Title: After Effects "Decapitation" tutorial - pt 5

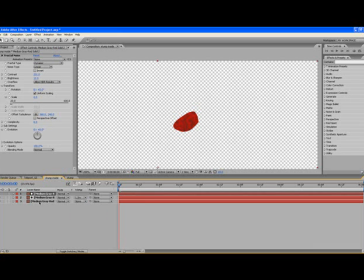Yeah, with Luma inverted matte, that's what it looks like now. And what the final layer is, it's just a basically a darker color. So let's clear that. So the Luma inverse matte is, you know, making all the blacks transparent. So you would get that meaty look, but then there would be transparent parts through it.
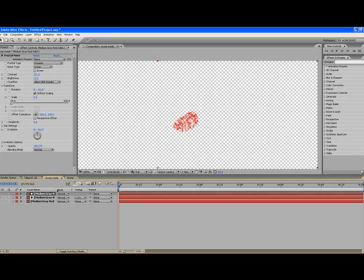So I just duplicated the original layer and altered the color so it's a darker color, and so it has that like real nice veiny look to it. And the next one up is the stump.
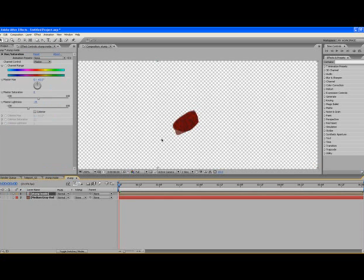So I pre-composed all those three layers, and so the top layer is the actual bloody part, and the next layer below it kind of gives you like an edge of where the flesh might be. So you'll see a lot better against the black background,
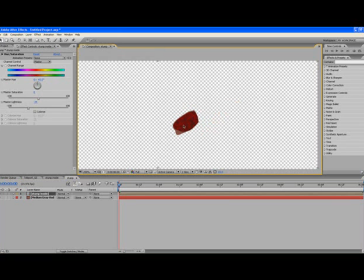but you'll have like the neck open area, open neck area here, and then a very edge of skin.
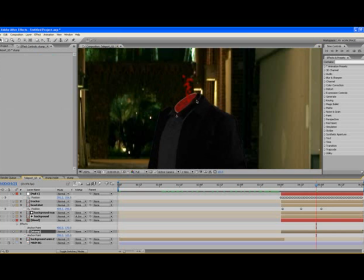So when we go back up to the teleport layer, let's go over here, you can see it a little bit better, that nice little edge of skin.
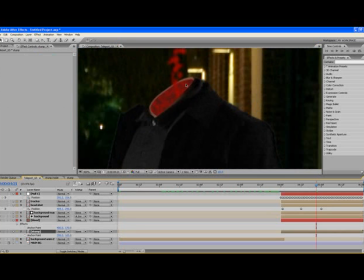And if you really want to have some fun, you can, you know, try and put like a piece in there that looks like the spinal cord and a throat, but this is good enough.
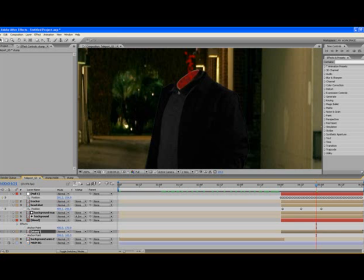And so what it is the layer that's called stump, which is the stump of his neck. I brought it all the way down so it's actually underneath the background that has the animated mask applied to it. So if I had the stump above that, you would have that.
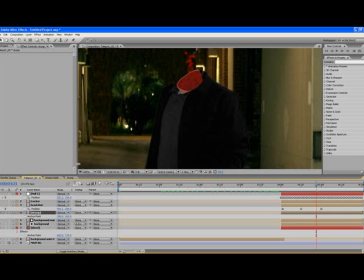So I'm actually using the mask that's cutting out his head around the jacket area to hide some of it, and it looks a little bit more realistic because the collar of his shirt's hiding,
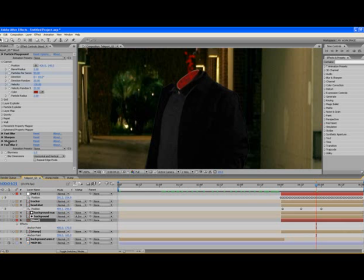you know, the stump of his neck. And then what I did is I made some gurgling blood spewing out of his neck.
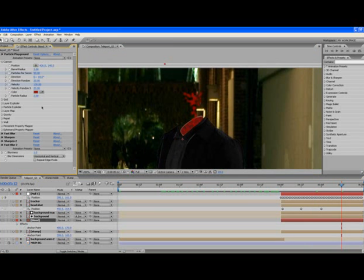And what I just did is I just used a simple particle playground and just created a solid and put a particle playground to it. Don't want to use bright red.
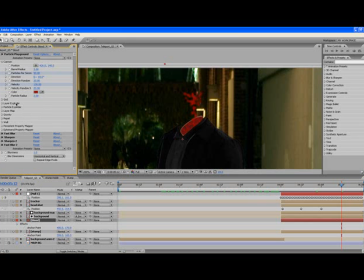I used a darker version of red. And what I did was I set the animation so at like 4 seconds, 5 frames, there was 0 particles per second at 0 velocity.
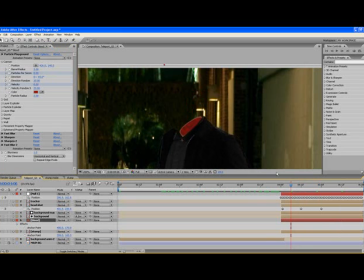And then set the keyframes. The very next keyframe, where is it? I upped it to 130 for velocity and 50 particles per second.
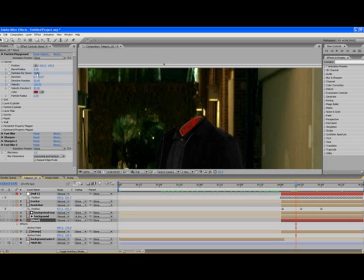So it goes from one frame to zero to an actual number that you want. And it just gives that look of just like, you know, just spurting right out. And then what I did is, let me turn it off here. So this is what it would look like originally.
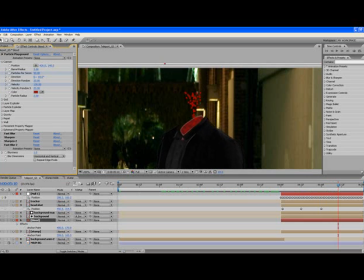So we have those, your typical little cubey thingies coming out of your particle playground. So I put a fast blur on it, and just a very gentle blur. I think it was just 5 on my fast blur to blur it up. Then I used a sharpen to sharpen the outlines because it was too fuzzy, and the sharpen was almost 200.
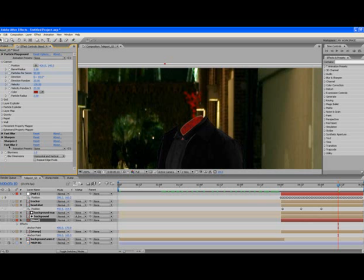It was 196. Then I put another blur on it. Nope, I'm sorry. I put another sharpen on it because I wanted to sharpen those edges even more, and that blur was at 106.
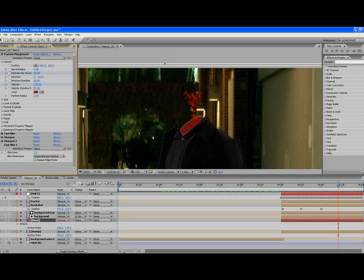And you're starting to get pixelation in the blood, and you don't want that. So I put another blur on it, a fast blur. Just set it to 1 just to get rid of some of the pixelization. And it adds this nice little textured look to it.
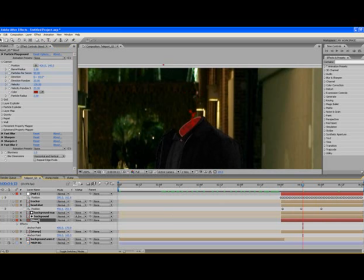Now, for both the stump and the blood layers, what I did was I brought up their positions, and I pick-whipped the positions to the position of the null, which has the tracking data on it.